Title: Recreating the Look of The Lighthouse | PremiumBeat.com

Hi everyone it's Chuck Crosswhite here again with Premium Beat and for this tutorial I wanted to do something really ambitious with the Academy Awards just around the corner. I wanted to tackle three nominees and discuss different points and techniques used with each film. I was gonna do montages with Marriage Story, I was going to do the post color grading of the Joker and I was gonna discuss cinematography of the lighthouse. As I was doing my research though, one of the films really started to take over me and my focus began to narrow and I started to dive deeper and deeper into the techniques behind this film and I was entranced. The idea of post-color and the Joker just started to fade away and the only thing I was left with was the desire to shine a spotlight on the Lighthouse. Let's check it out. The first thing I want to talk about when you have a black and white project is actually shooting it in color. I know this sounds contrary but the idea behind it is solid and it actually dates back decades and decades. Now when you used to have a black and white camera or you were shooting on black and white film stock. A lot of times they would use red, orange, or yellow filters on their cameras. Sometimes even using red light or orange light or yellow light on their sets. The reason behind this is these colors are going to have a dynamic effect on the way the black and the white footage look for their project. Here we are in 2020 and we have the luxury of being able to forego all those colored filters. We can just use post grading to change the color of our footage before we decide to desaturate the image to a black and white image.
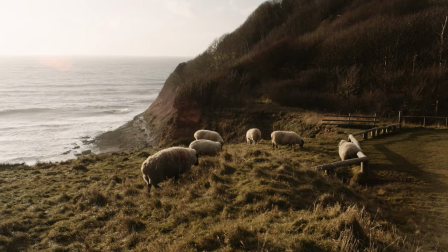I needed some footage with a wide range of colors and that specifically had daylight in them to help visually show the effects of adding colors in post to alter the black and white film. So this is what the clip looks like normally, and here's the clip if we lower the saturation.
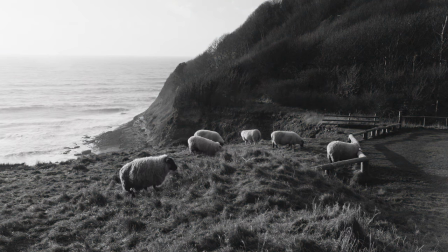Now I'm going to raise the red and yellow levels on the footage before I desaturate to highlight the differences that color can have on your black and white footage.
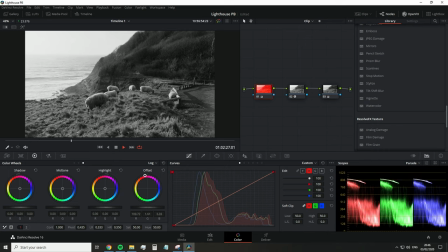Notice how raising the red has blocked out more of the daylight giving us a darker horizon, more definition in the waves, and deeper shadows in the hillside. Now when we raise the yellow it allows more of the daylight in causing the whites and the blues to be brighter in the desaturated footage. The Lighthouse is a gorgeous film that's why it's nominated for cinematography by the Academy Awards and you know I talked about the vintage lenses and the cameras and the custom film stock that they had. And the interesting thing about that was that the film stock had such a low sensitivity to light that they were actually blasting light quite a bit all over the place. The lantern that's actually in the scenes I'm recreating, it said that they had an 800 watt bulb in it. Now I'm on the other end. I have a digital camera and I have the ability to post-grade my exposure in color of the black and white for my recreations. So what I did was instead of blasting light everywhere I actually used practical lighting effects. Let me walk you through the the props I had real quick and then we'll get into the recreations.
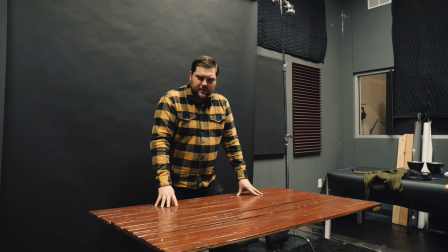Since I'm recreating the dining room scenes from the lighthouse obviously I'm gonna need a table.
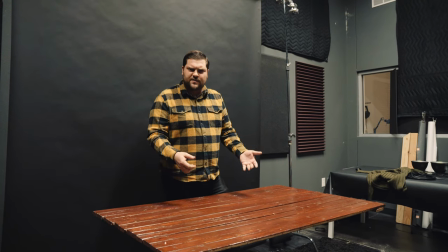I found this one laying around in the office it's from a video that Todd did about product shots that you can find here and I thought I had a nice rustic look it would be a good fit for what I'm going for.
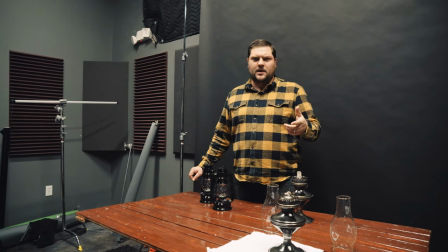I don't have a set I don't have a location I don't have an art team I don't have a lighthouse so I'm gonna actually have to try and shoot this thing here in our studio our tiny studio so in the background of the film you do have some accents of stuff but really
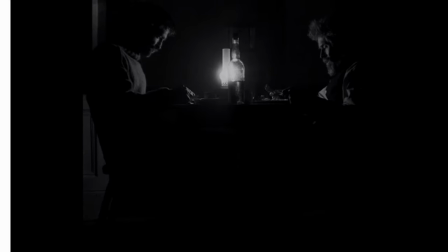what you see is them at the table everything kind of falls off in the background so the best
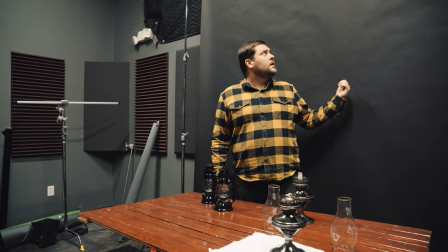option I had was using our black backdrop and we'll see how it works out.